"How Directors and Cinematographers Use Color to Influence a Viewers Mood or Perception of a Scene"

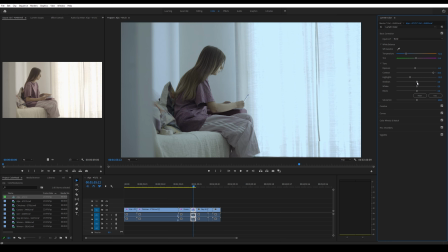High contrast is a lot of times, like if you go overboard on it, it's less inviting.
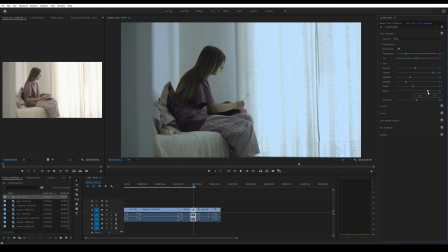Bring down the highlights, shadows. Let's see here. Definitely don't want the saturation. Kind of make the skin almost look gray.
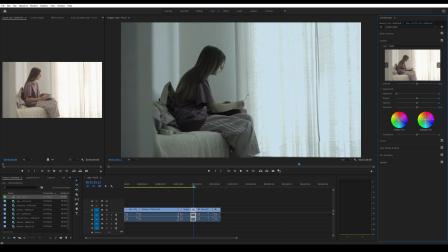And then we can introduce some other colors into it. It's kind of like those greens and blues.
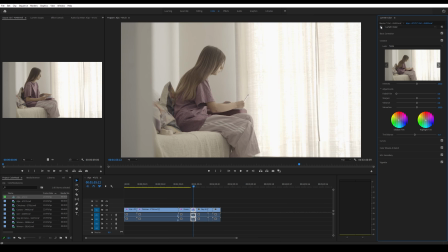Those aren't the most inviting colors. So you can kind of push the colors a little bit in one direction.
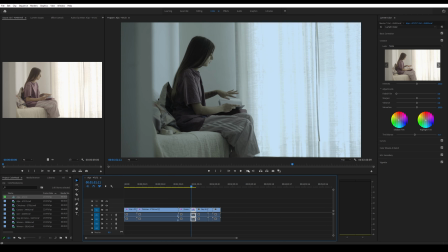But so that was the original clip, and then that's what we did. So you could think of that as, like somebody's in a place they don't want to be, doing something they don't want to do, not a good time.
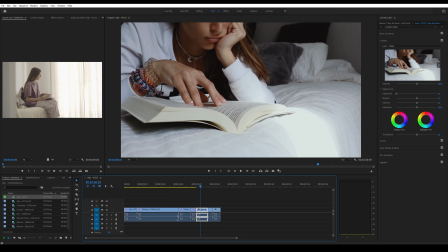Just by changing the colors completely changes the mood. All right, let's look at this next one. So I picked this one because this one's like really vibrant, and it's brought up to a point where this would be deliverable right as is. So let's see what we can do to this one.
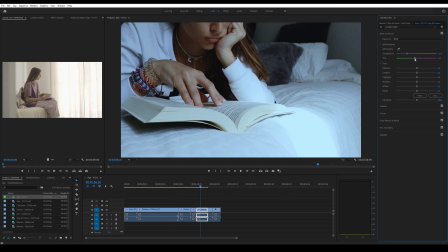So first of all, always take the temperature a little bit blue. We pull some green.
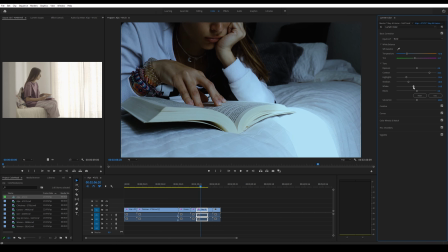Can up the contrast. Lower the highlights. Lower the shadows. the whites, and the blacks probably need to be left alone. And then we'll desaturate this a little bit. So let's watch that now.
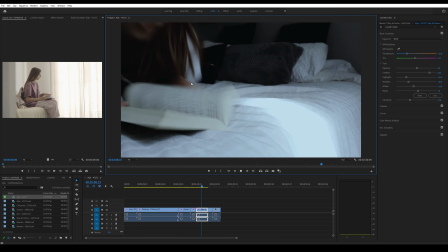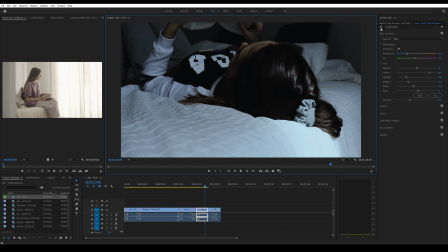So you could just see somebody's going to come in the room, or this is a horror film now.
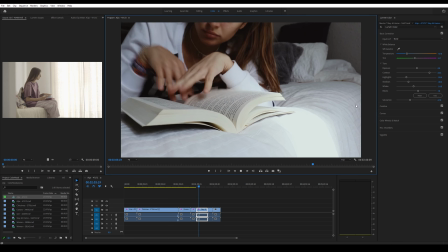And let's watch it without that, just how it is. Totally different mood.
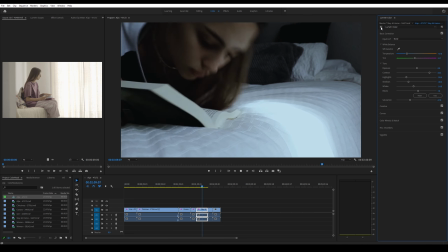Just girl reading a book, having a good time, relaxing.
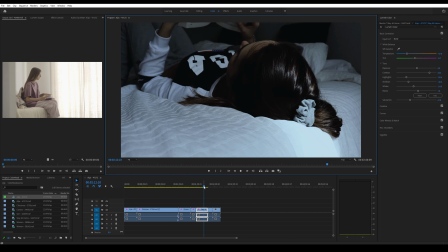And then, oh, in a horror movie.
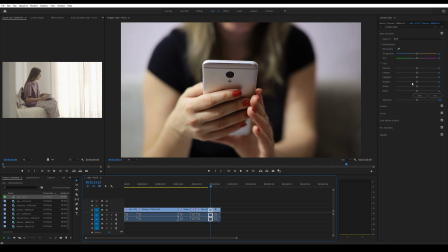All right. Next clip. This is just somebody playing on their phone. So, like I guess you could say, like this could be an ad for a phone or social media or something, like, oh, it's good, everything's fine.
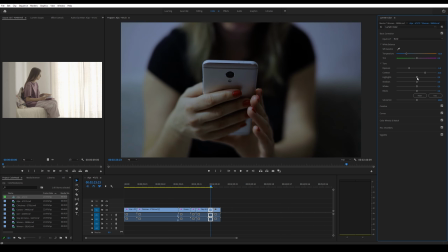Or if you were doing an ad about how terrible social media was and bad influences, you would do something like this. Let's see.
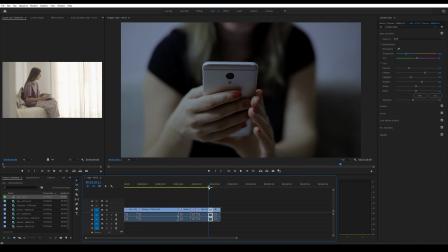So there, like that. Totally different mood.
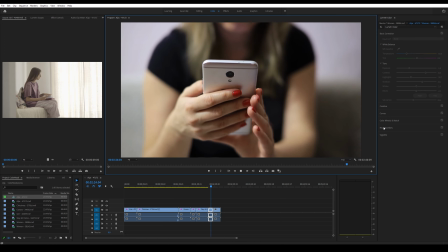So there's the original clip.
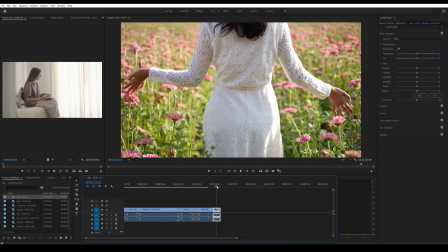And the new clip. All right. So the last one here. I picked this one because this one is kind of like the Christmas shot. It's just something that you would think would be not something you would
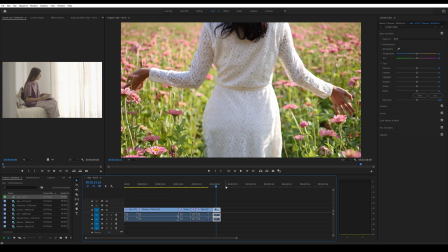look at and say, like, oh, that's going to be something that's going to be non-inviting, because it's a very inviting shot. It's somebody walking through a field, having a nice day. So let's see what we can do here.
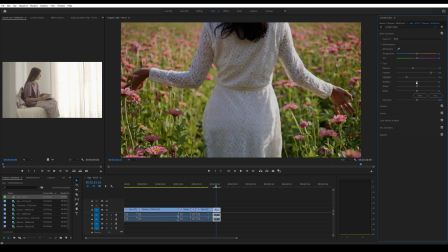So we add some contrast. That looks good. And take down the exposure.
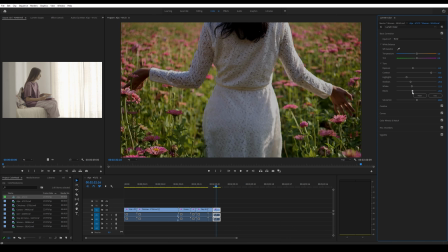Take down the whites, blacks, and then maybe let's do a little bit more to this one.
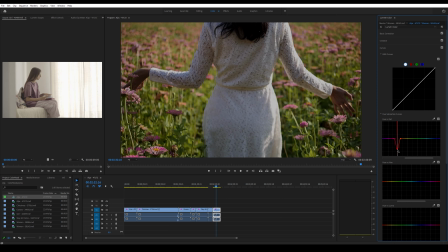So maybe if we do, let's do hue versus saturation, and let's kind of desaturate these pink colors here and see.